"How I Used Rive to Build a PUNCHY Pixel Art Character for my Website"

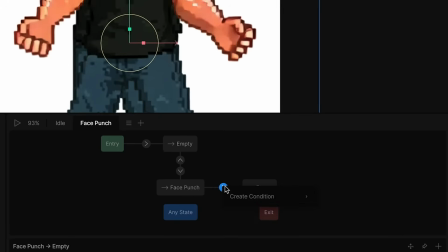Today, I'm going to show you how to use Rive to create a really cool hero section for your portfolio site so you can now add interaction design to your resume. Let's get into it.
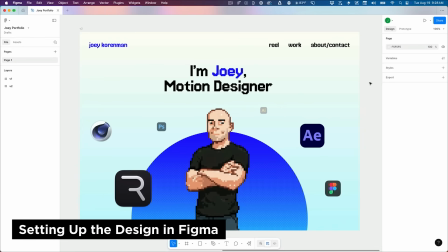So I'm in Figma, and this is the design that we're going to recreate. Now, first, I want to just talk a little bit about how to think about projects like this.
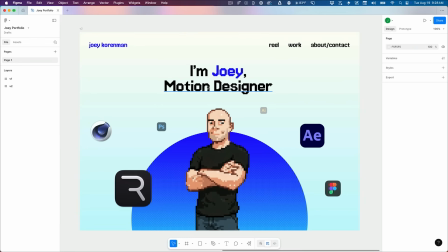Not everything on the screen is actually going to be delivered using Rive.
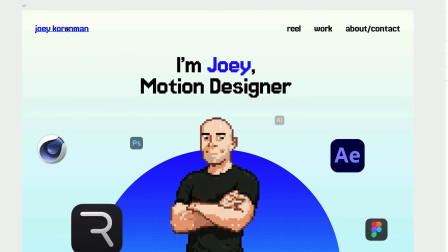For example, the navigation up at the top of the design, this is probably going to be built actually using Webflow or Framer or whichever website builder you're using.
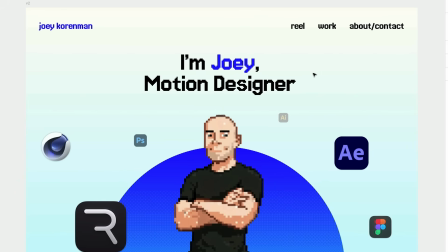And this headline type here, this might also be better handled by the website builder instead of using Rive to do it. But all of this stuff down here is going to be built using Rive. Now, for this video, I'm going to show you how to set up all the animations and the interactions. You're going to learn a lot of really cool intermediate Rive tricks in this video, but I'm not going to walk you through every single step all the way through implementation in, say, a Framer site.
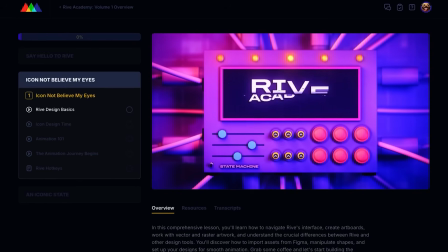If you do want to really dive deep into Rive, I recommend checking out Rive Academy Volume 1 and Volume 2, available on our All Access platform.
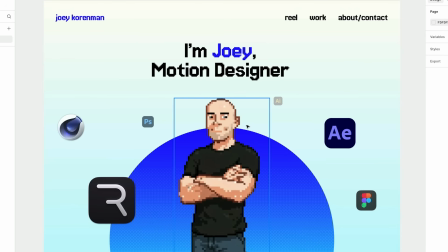The link will be in the description. So here's my vision. My vision is I've got this pixel art version of me. You can see I've kind of gone with a little bit of a 8 or 16-bit theme here. And what I'd like to have happen is when the user is on my portfolio site and I'm moving the mouse around,
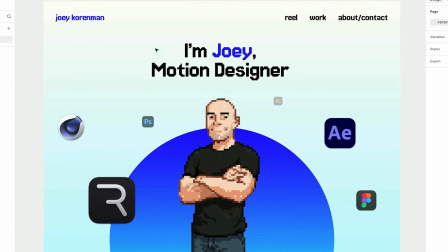I want this character to actually look at the mouse and track it and follow it around the screen. I'd also like some interesting little Easter eggs if the user decides to click, say, my head or my stomach, something like that. And then I was also thinking that these app icons could be doing something kind of subtle just to reinforce the interactivity. Now, I want to stress, if you wanted to try and do something like this using Lottie, it would be very, very difficult, because once we get into Rive, you'll see that there's actually quite a bit of complexity here, and there's some tools in Rive that make this sort of thing a lot easier to not just build, but to also control and really nuance and finesse.
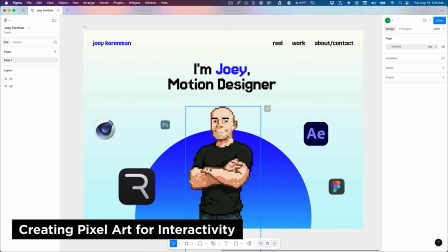Now, the first step is going to be to create the artwork for this, and so let me show you how I did that.
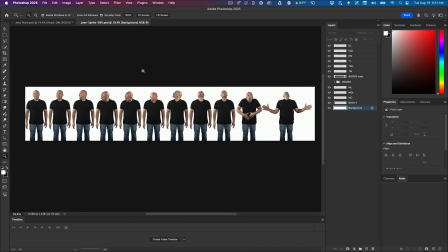So I'll show you what I tried first. So this is a Photoshop file that I was building.
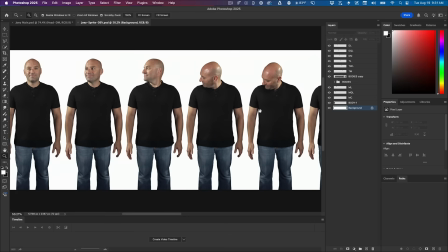And basically what I did was I took some video of myself standing in my office and I just turned my head in all of the directions that I thought I would need.
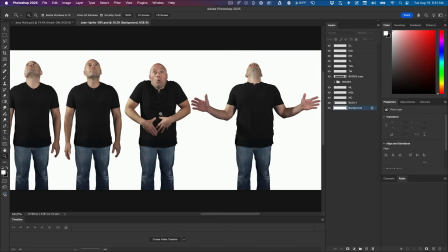I also made a couple of silly poses like this, thinking, okay, if you click my stomach, I can act like you just punched me in the stomach. And if you click my head, I can act like you punched me in the face and I'm being kind of thrown back. And I thought that probably the easiest thing to do would be to use just some basic Photoshop techniques to turn this into pixel art. Now, this is not a design tutorial, so I'm going to kind of really quickly breeze through this stuff. But if you have any questions about this, how I executed this artwork, please leave a comment below and our team will check on those and make sure that we get them answered. So after doing a lot of processing,
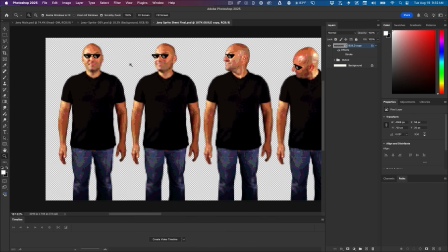like posterizing all of the images and making the resolution smaller and then bringing it back up to pixelate it kind of naturally, doing a little bit of cleanup, this is what I ended up with. I ended up putting this silly eyeglass image over my face just because the eyes weren't really reading very well, and I thought that this kind of looked sillier anyway.
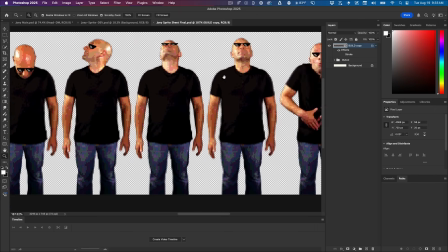So this is what I ended up with, and to be honest, I wasn't very happy with it.
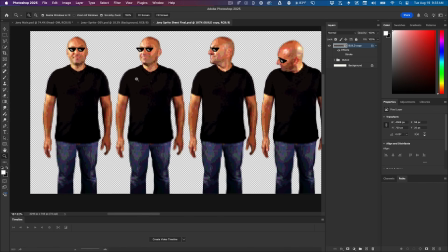It doesn't look like an 8-bit character. It just looks like I've kind of messed with some video frames.
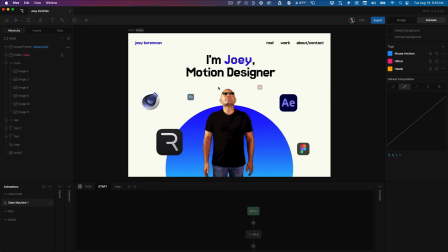Now, I did actually build this in Rive just to kind of see what it would look like.
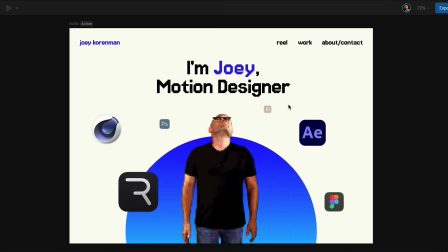And it's cute, you know, like it's kind of fun to play with, but I really just don't like the look of it. I feel like the way that the character looks just looks like really kind of poorly manipulated still frames. It doesn't actually look like pixel art. So I decided to try a different method. So the way I looked at this was there's basically two ways I could have made the pixel art. So the first way would be to take the existing video frames that I'd kind of broken out and created and then actually just kind of manually make the pixel art. I could have traced over the images and tried to come up with something that looked good. The problem is it's actually pretty tricky to make pixel art. It's a style that takes a while to get the hang of. I'm definitely not good at it. And I knew it was gonna take a really long time. So the other thing I really wanted to try was using an AI tool to basically style transfer a pixel art style onto the images that I shot.